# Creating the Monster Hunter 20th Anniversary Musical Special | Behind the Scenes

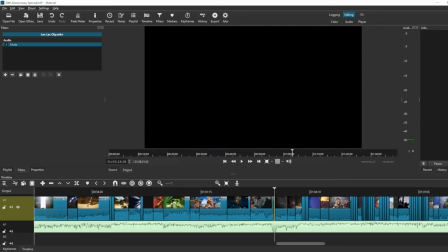96:37 This fades out, and then this is the part, this is the big one. This is the part that needs to be done right.
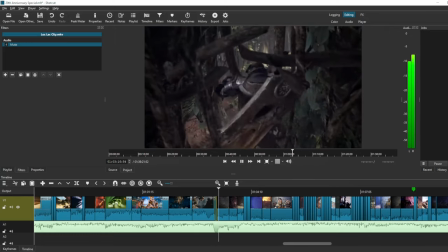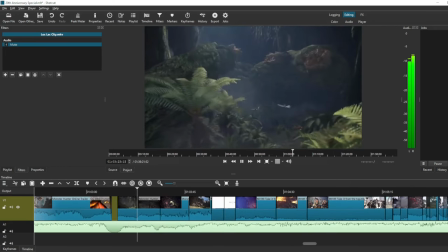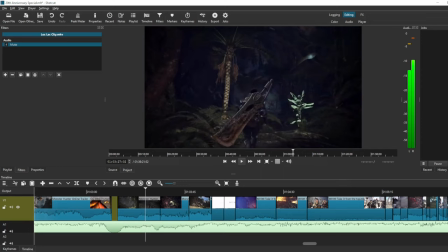96:56 So I went with Stars at Our Backs for the main track, as that is just an iconic bit of music for a world. Very nostalgic for a lot of people who started there. Very, very important piece of music for a lot of people. And I went with the E3 trailer for World as the introduction to World proper.
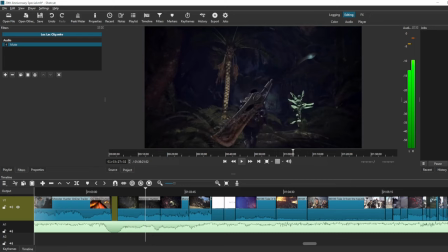97:14 As this trailer in particular, I come back to it a lot because I find it to be just a very important piece of Monster Hunter media and for what it meant for the change in the franchise.
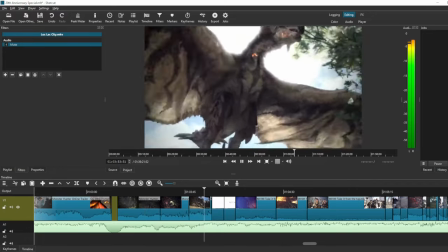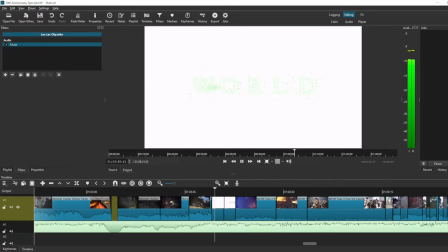Come with the in-game logo for Worlds.
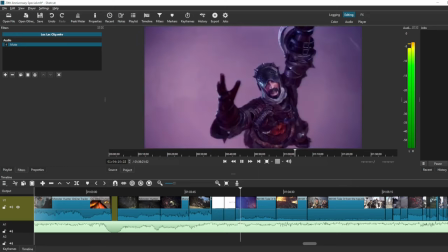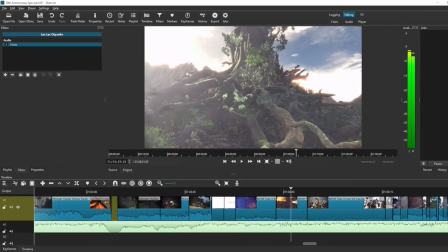97:46 A lot of cutscene stuff spruced in there.
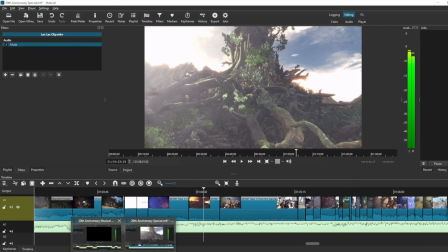97:49 And then we have another transition that I very much enjoy, which is this one.
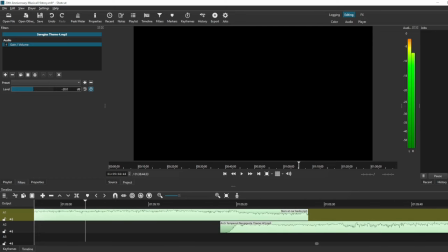97:56 Going from the very beautiful Stars at Our Backs and then finding a perfect moment to go into a very harsh and violent piece.
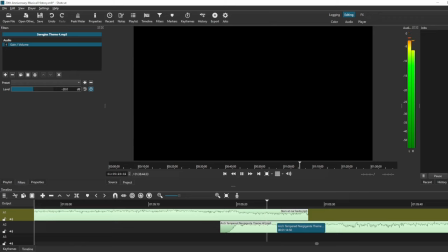Yeah, no, I think I nailed this one.
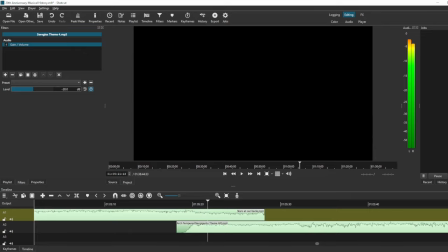98:28 So I go from that right into the monster montage, which is helmed by Nergigante.
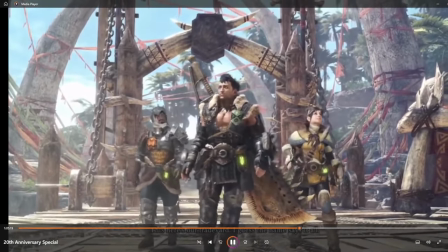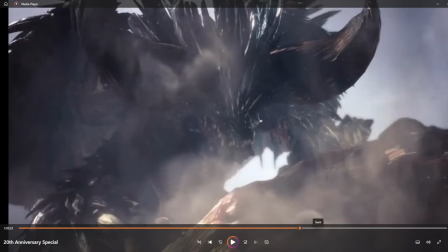98:40 Though an Iceborne cutscene, I thought Ruiner Nergigante snapping Shara's neck hit that impact moment extremely well.
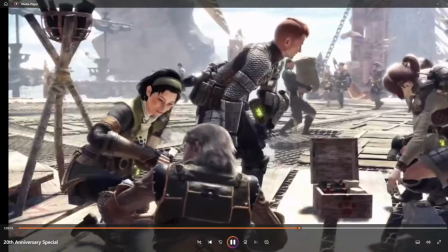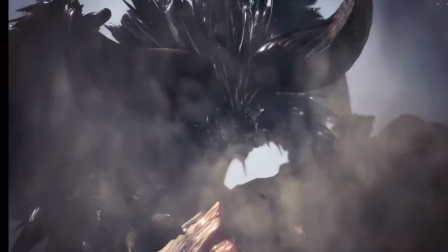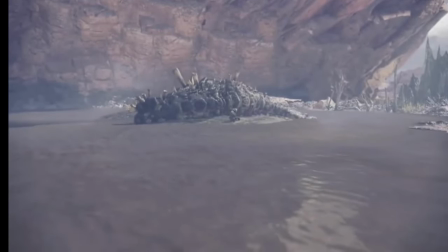99:00 Tease of what he can do with the dead Baroth.
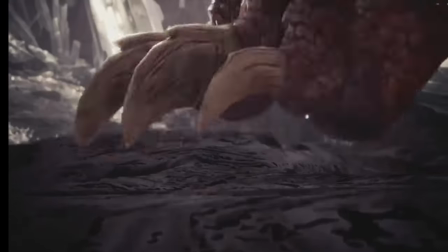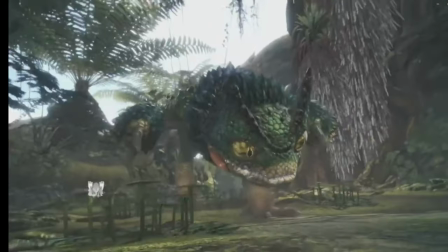99:09 And then we monster montage. And this track has a lot of really good energy for that.
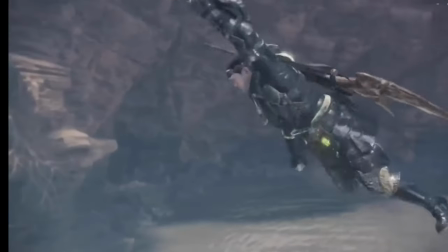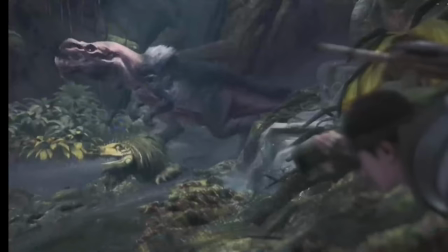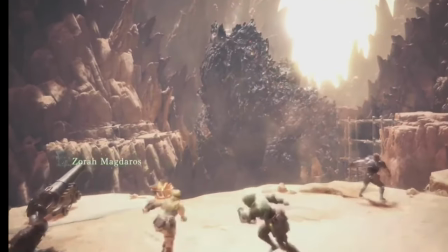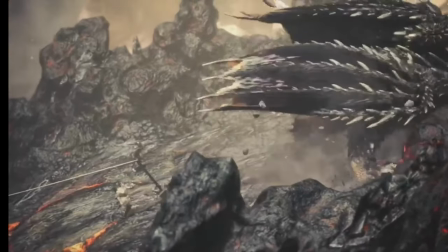99:31 A little bit more Nergigante in there to just compound things. Let him have a bit more of a showcase, then we bring in more monsters.
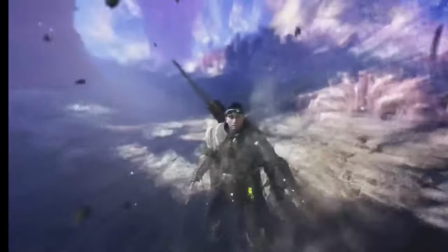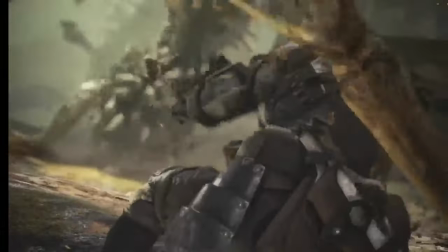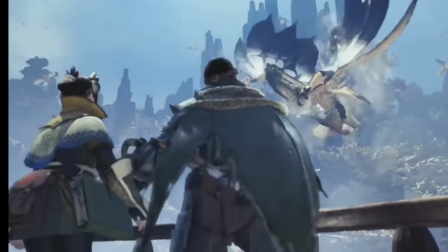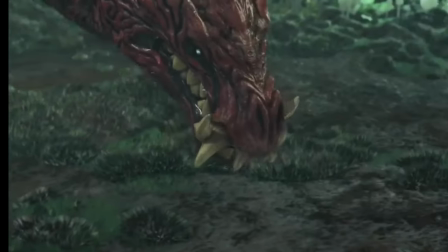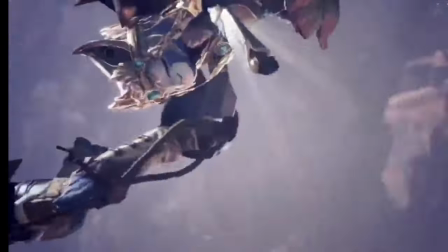100:08 and I had to pick this dude's music.
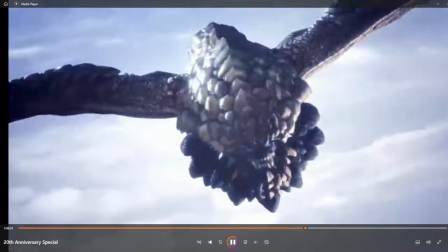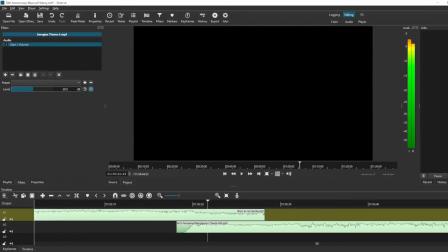100:19 So I knew when I was doing this, I had to go with Basil's theme in this,
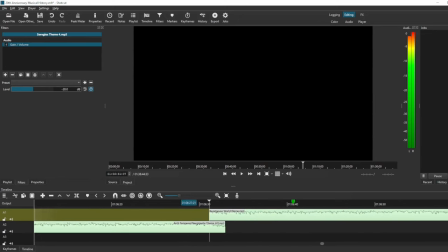100:25 because how iconic Basil is to the high rank of world, what he means, how just good and awesome his music is, and just what a phenomenal creature he is. So I found a really nice position where I could go from Nergigante into Basil.
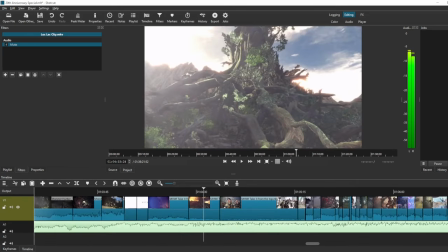100:50 And then cutscene-wise, I go for the one cutscene that Basil really has,
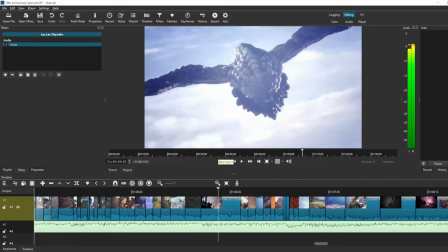100:55 which is him fighting Ruiner Nergigante outside of the Guiding Lands.
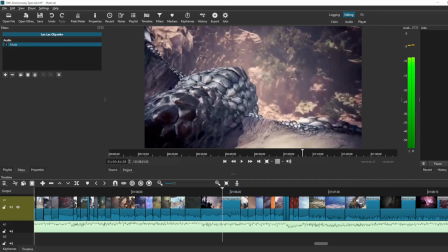101:00 So it's kind of cool. I get to go from Nergigante's theme into Basil's theme, and I have a cutscene where the two fight one another. So I thought that panned out really well for me. And then that prolongs the monster montage.
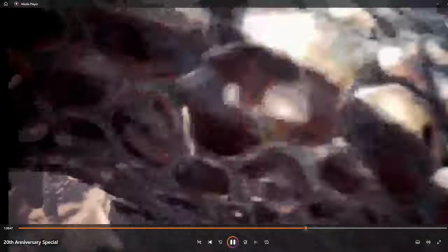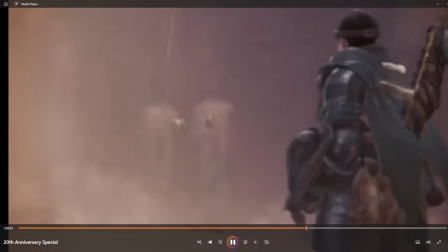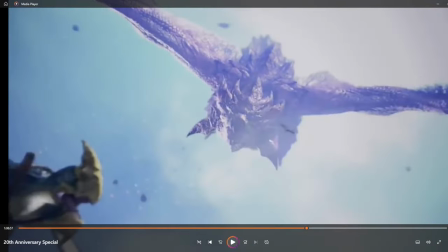101:24 Yeah, so that keeps going on for a little bit.
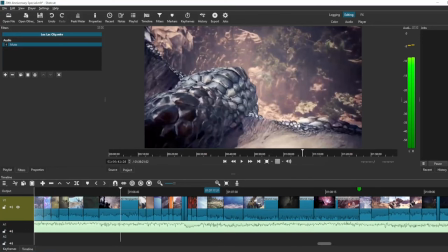101:26 And then one thing I did for World that I didn't really do with the other games because of just how impactful the maps and the world of Monster Hunter World was,
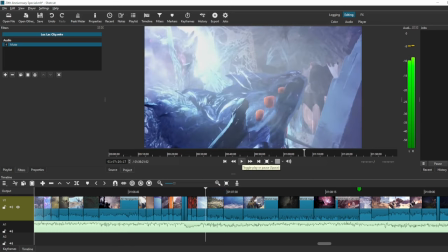101:34 is I montaged the maps. And to do that, I took the best map and theme in the game, which is, of course, the Rotten Veil.
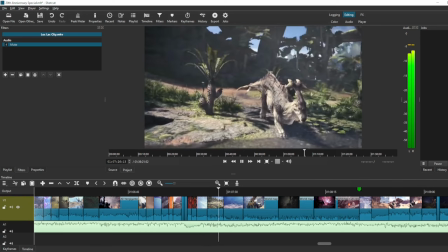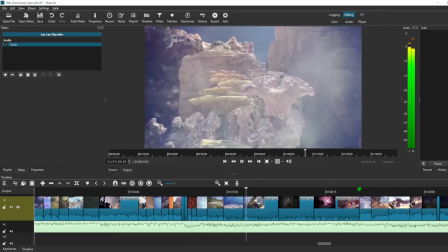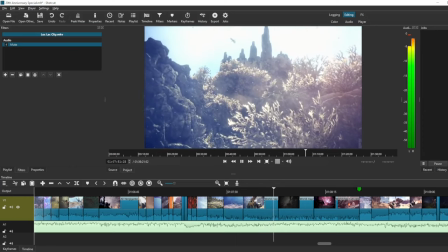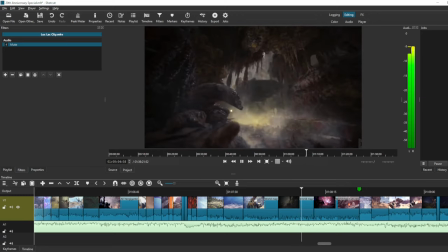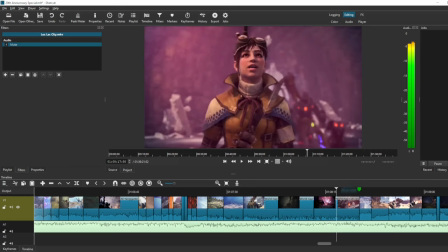102:31 A little bit of a lazy editing here too, where I just kind of leave in them just talking for a little bit.
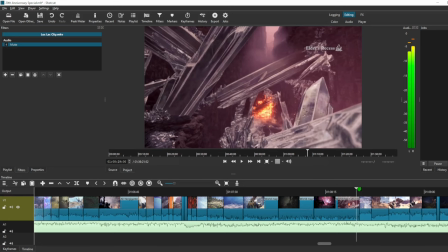102:37 And then, but then there's the Elder's Recess bit right there. Should have done that. Lazy editing. And then I cap off with Pride of a Nameless Hunter with just some gameplay footage of World from the trailers.
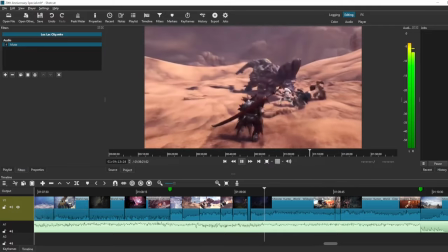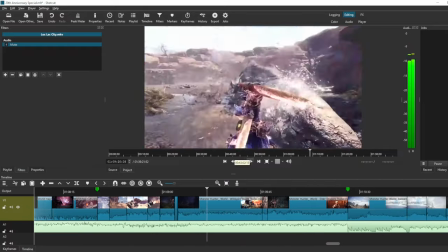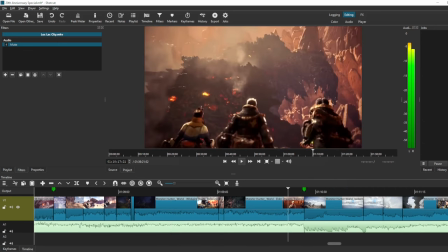103:01 Another really awesome track for World. Then Pride of a Nameless Hunter fades out, and then we bring in the theme of Iceborne.
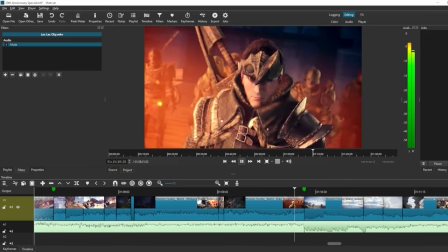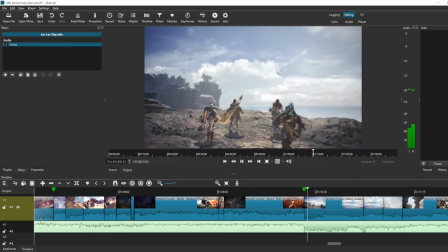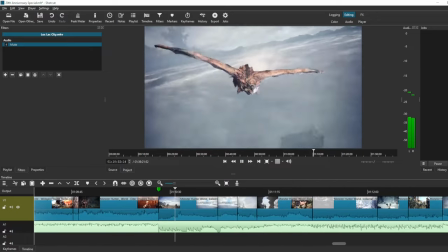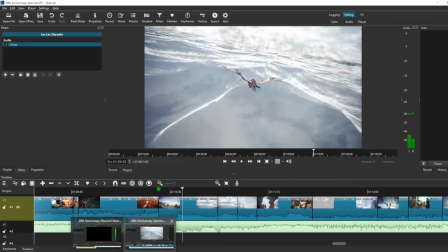103:27 Yeah, so that bad boy comes in. We tell a little bit of a story with the music in Iceborne as well.
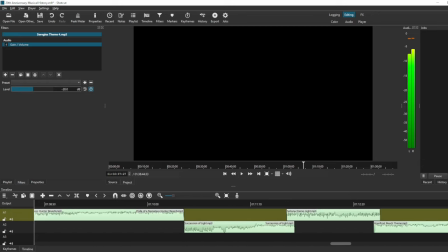103:33 So this is kind of like a nice gradual ramp up. So Succession of Light is this very calm, quiet piece.
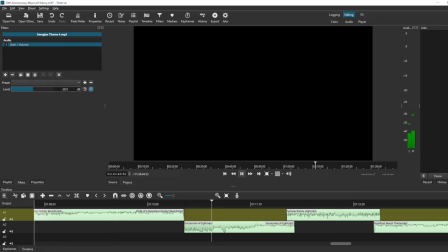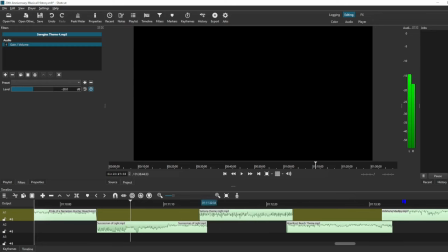103:54 And then we ramp that up a little bit, and we bring it into the Celiana theme. A little bit more energy in this one.
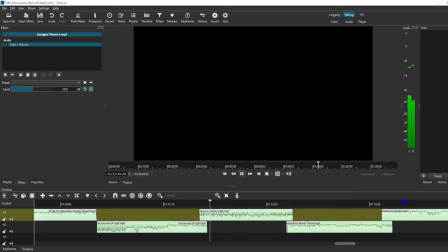And uses a bit of the melody of Succession of Light, too. So this one builds up a little bit, and we're going to build even more off of that. So Celiana's theme is going to go into Hoarfrost Reach.
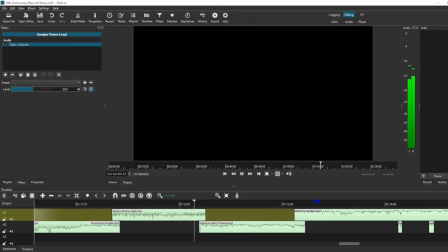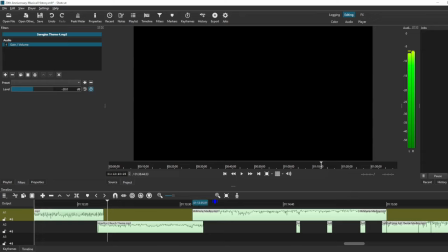104:36 And we go up another notch where we kind of hit like a nice cutoff in the Hoarfrost Reach theme. And then we're going to go into a trumpet flare that goes into Vel'Koz's theme.